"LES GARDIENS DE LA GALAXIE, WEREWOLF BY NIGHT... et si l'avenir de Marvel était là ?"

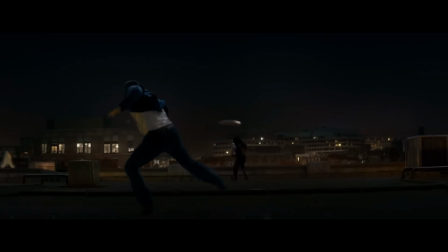8:22 Et ça ajoute des bras mécaniques, des boucliers et des porte-avions qui volent. Et pour un jeune cinéphile comme moi qui a connu les débuts de Minecraft et d'Antoine Daniel et qui était fan de Linkin Park, je le suis toujours d'ailleurs, ne me jugez pas,
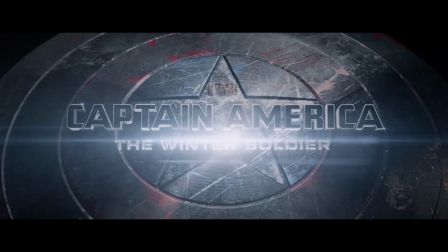8:33 c'était une porte d'entrée. Et c'était stimulant, même si forcément à la revoyure, comparer Captain America 2 aux Hommes du Président, c'est peut-être aller un peu vite en besogne. Juste un peu. Pour faire dans la mauvaise métaphore culinaire, une bonne vinaigrette, ça demande de l'huile, du liant pour adoucir le vinaigre. Sauf que Marvel, depuis quelques temps, c'est plus que du vinaigre, qui n'arrive plus à marier ces récits de super-héros quichetons avec autre chose. Sauf que ce vase clos commence à se fissurer. Et je ne suis pas en train de dire que le public se lasse des films de super-héros, parce que leur score au box-office prouve bien évidemment le contraire, mais il y a quand même des signes qui ne trompent pas. Bien sûr, il ne faut jamais prendre pour argent comptant les agrégateurs d'avis, mais pour prendre l'exemple de Rotten Tomatoes, les films de la phase 4 sont parmi les moins bien notés de tout le MCU.
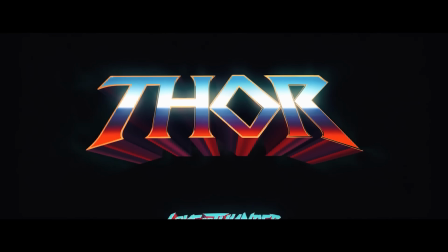9:14 A commencer par les Eternels et Thor 4 qui sont tout en bas de la liste.
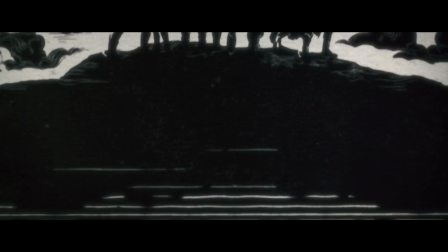9:18 Du coup, pour moi, Werewolf by Night se démarque de tout ce que Marvel a sorti depuis 2020, parce que la forme du Special Presentation libère un peu l'ensemble des entraves du MCU.
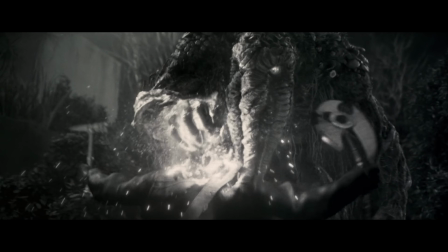9:27 Ça assume ses référents, ça assume d'être une série B divertissante, et ça le prouve par une réelle exigence de fabrication,
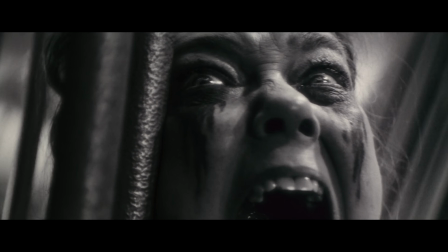9:33 qui va piocher dans le meilleur du cinéma d'exploitation d'antan, en y trouvant, en fait, une certaine noblesse, d'une certaine façon. Et quand on y réfléchit, c'est ce qu'est Marvel, du cinéma d'exploitation, mais qui coûterait 200 patates.
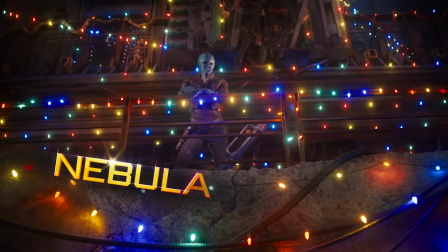9:44 Et pour revenir au Holiday Special des Gardiens de la Galaxie, même si c'est loin d'être très réussi, James Gunn est parti avec cette même ambition.
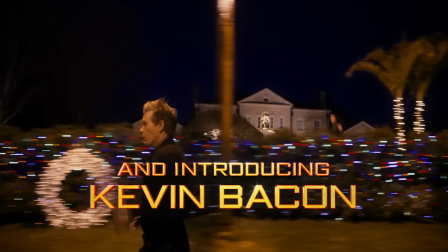9:51 Il y a une humilité dans l'approche, qui n'essaie pas de prendre des vessies pour des lanternes. Il y a d'ailleurs un détail amusant que je voudrais souligner, parce qu'il y a un truc qui m'agace particulièrement chez Marvel depuis quelques années, et c'est le choix du format d'image de ses productions. Pour vous la faire court, tout dans le MCU est en 2.39, ce fameux format panoramique que vous voyez là actuellement, qu'on appelle vulgairement le cinémascope, et qui vous donne les fameuses bandes noires si vous regardez ça sur votre télé.
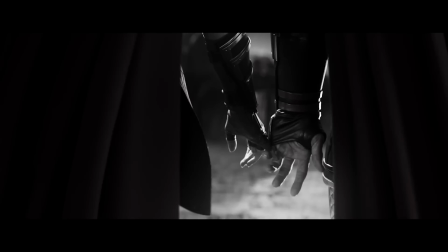10:12 Le 2.39, c'est un format de cinéma qui évoque un certain prestige, Sauf que Marvel le fout à toutes les sauces, non seulement pour uniformiser ses productions, mais aussi pour bien faire comprendre que tout ça est bien du grand cinéma épique. Sauf que tout n'a pas à être en 2.39. A vrai dire, il n'y a pas que les séries qui sont traditionnellement en A85, ce qui est d'ailleurs le format de cette vidéo. Ça peut être très pratique au cinéma quand vous voulez un rapport plus important à la verticalité. Et vous savez quoi ? Il n'y a que deux films du MCU qui ont été tournés en 1.85. Le premier Avengers, qui avait plein de persos de différentes tailles à inclure dans les mêmes plans, et le premier, Ant-Man, qui repose intégralement sur le fait que son héros change de taille. Et la meilleure dans tout ça, c'est que Avengers 2 et Ant-Man 2, bah paf, on est repassé en 2.39. Et franchement, on sent la différence.
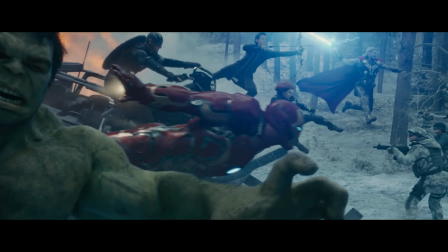10:55 C'est plus étriqué, et il suffit de regarder le plan foutraque de rassemblement des Avengers au début de l'ère d'Ultron pour s'en convaincre.
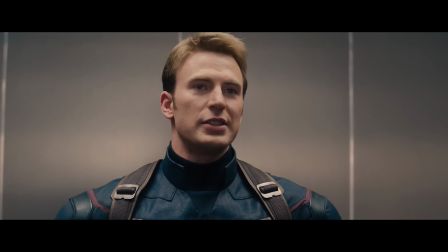11:01 Et honnêtement, utiliser le 2.39 pour filmer des personnages en plan taille, ça crée juste du vide sur les côtés du plan,
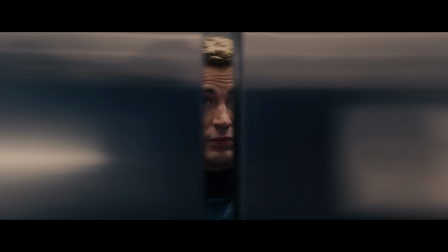11:06 et ça ne fait que refléter le vide intersidéral des cadres et de ce que ça raconte. Et ça devient particulièrement risible sur un truc aussi moche que She-Hulk.
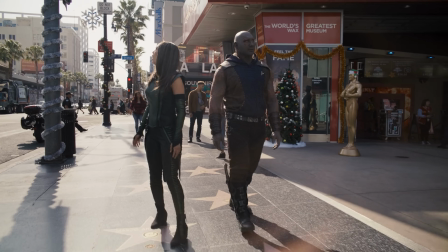11:13 Mais pourquoi je dis ça ? Eh bien parce que le Holiday Special des Gardiens des Galaxies est la première prod Marvel depuis Ant-Man qui assume d'être en 1.85.
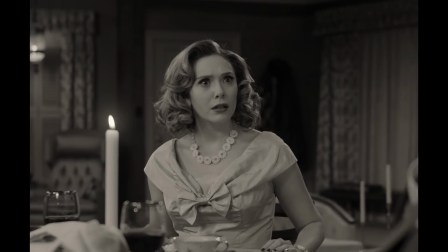11:22 Bon, même si je mets hors-jeu WandaVision qui change tout le temps de format pour coller au sitcom d'antan, donc ça compte pas vraiment.
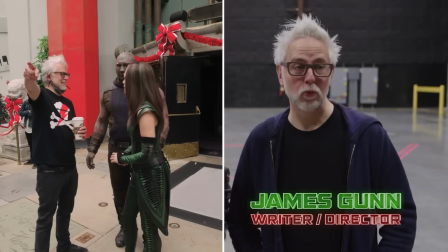11:27 James Gunn sait qu'il fait un téléfilm de Noël, et donc il fait un téléfilm de Noël avec le format qui va avec, ce qui est presque une manière de nous dire simplement que tout n'a pas à être cinéma. Parce que tout le monde revient bêtement sur les propos de Scorsese ou d'autres, sur la nature de Marvel. Mais en fait, c'est pas grave que Marvel ne soit pas vraiment du cinéma, mais il faut juste l'assumer, parce qu'un bon téléfilm c'est toujours mieux qu'une bouse à voir en salle. Je vous laisse imaginer le film auquel je pense maintenant, petit indice, il est possible qu'il y ait Jared Leto dedans. Et qu'on parle du Holiday Special ou de Werewolf by Night, il y a une question qui m'intrigue à l'aune des Special Presentations, est-ce que Marvel ne serait pas à son meilleur en assumant pleinement, et avec noblesse, d'être du téléfilm de luxe ? Je laisse la question ouverte à vos commentaires et je suis prêt à me faire flageller sur la place publique. Mais avant de vous quitter, j'ai plusieurs infos à vous communiquer. Déjà, Écran Large lance enfin son propre Cine Club, parce que oui, cette rédaction n'est pas tout le temps dans ses bureaux à partager ses odeurs de sueur derrière ses ordi, nous sommes de véritables êtres vivants,
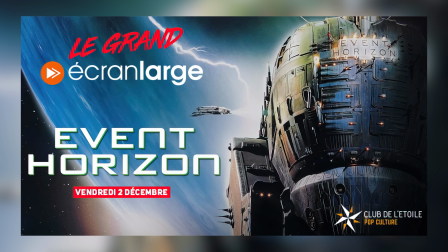12:21 et vous pourrez nous voir au Club de l'Étoile à Paris le 2 décembre à 20h. On a appelé cet événement le Grand Écran Large, et l'idée sera de débattre tous les mois autour d'un film.